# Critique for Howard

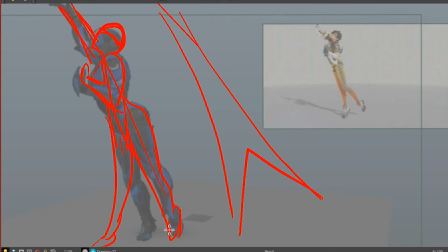2239s
You could have that arm stretched down here, but there's no point because it will draw attention to itself when it comes down. Keeping it up there means making sure this elbow is pointed down along those legs. Right? They have that here in the original pose. They were thinking through that. What they weren't thinking through was their balance very well.
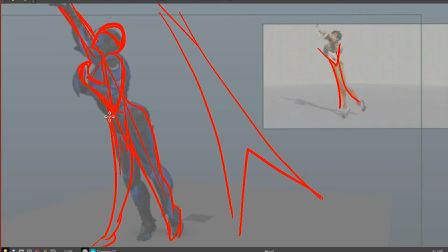2258s
And this hand curving in towards the body is important too, because if you just look at how the composition of this flows, we see this coming up through the leg. If they start to look at that hand, it points back towards the head. The head's pointing up towards the arm. Everything is related to everything else.
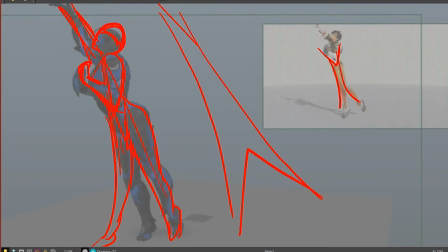2275s
If you put in anything in here that starts to throw attention away, like saying have the hand stretched out this way, now all of a sudden you've introduced some new line here, right?
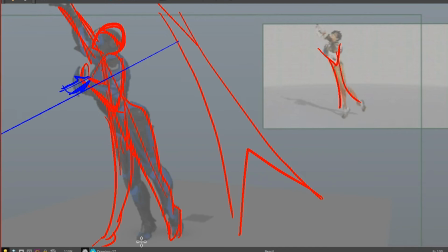2291s
And that's going totally counter to where we want this flow to go. Does that make sense? Yeah, so even this hand has to keep that flow going.
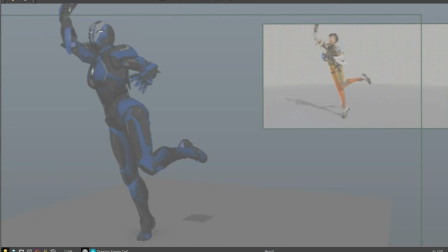2308s
So after all that, she starts to sink. She holds this pose. But look what's going on with this arm. Oops. This arm is starting to draw attention to itself, right? Fingers spread out.
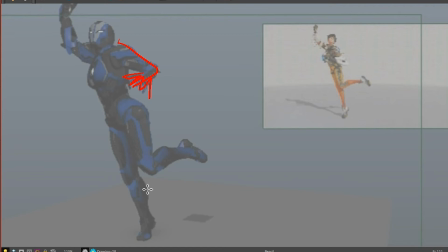2325s
It looks like you've done a still frame of somebody in mid-flight or something. We've lost the feeling of frozen moment, but also it's an anticipation of what's going to come next. If you remember, she does the Aladdin thing here next, right?
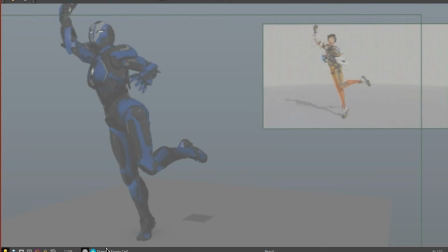2344s
So we need to we've now switched where the action is going. All the attention was up here. Now it's about changing the audience's idea of what's about to happen next. That's why the head turns here, right? Because she has actually lost the gun and she's tracking it, right?
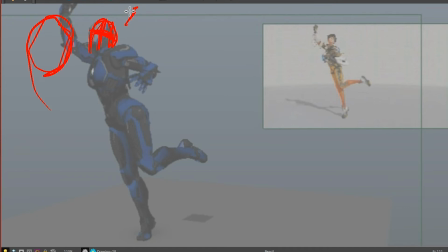2362s
So she's looking, that's not a very good eye line. She's looking up this way and she tracks as it goes across, right? So that's what we want the audience to see right now, is watching her going, oops, as it flies through the air over her head.
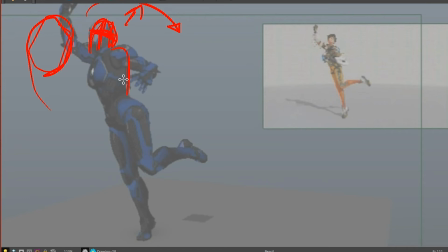2377s
So keep this arm held out of the way. Keep it where it was, right? Keep that hand and arm, you could turn into a fist or something to show that she's tenser now than she was.
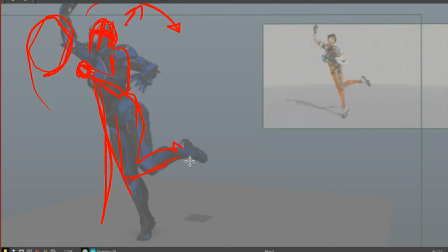2396s
We've got that leg kicked up, which is nice and feminine, all that kind of thing, but it's also the anticipation for that next big action. That's the important thing. And I like the way that they've done that, right? They've turned a feminine pose into the precursor for a big, strong Aladdin action.
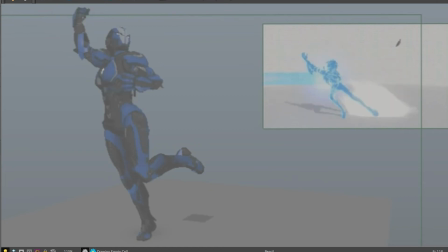2415s
That's really clever. But without it in the right place, you see how when I scrub through, watch where her foot goes. See this simple arc? Come on, draw. Do you see this simple arc that it describes?
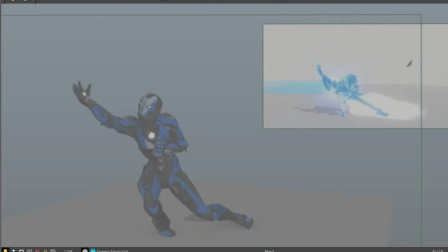2433s
Boom, boom, right? And her whole body becomes this arc.
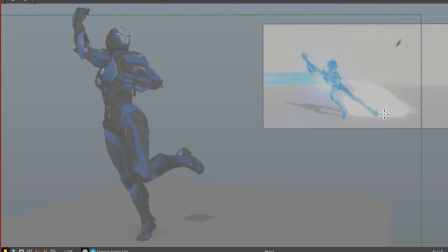2439s
Oh, not a straight line. Keep up, pen.
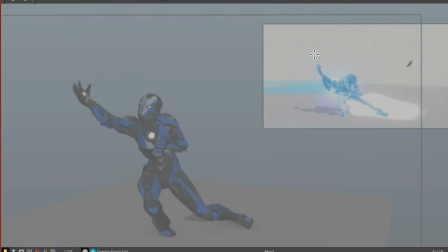2444s
It becomes this arc. It follows that arc, right? The foot is straight out. The head is pointing this way. The arm and hand are out there. Even this knee doesn't get in the way, right?
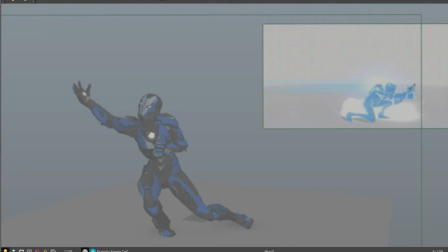2461s
And then it quickly zips to the other side, but along that arc, right? Even in one frame, it's zipping along this arc. You see that?
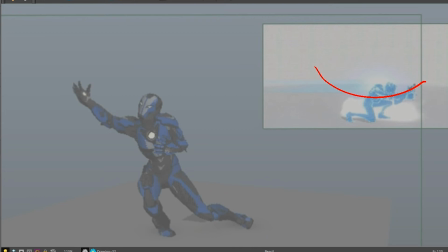2476s
Without establishing a strong arc like that, you will lose this action. So what have you got going on here? Well, first of all, head's pointing the wrong way.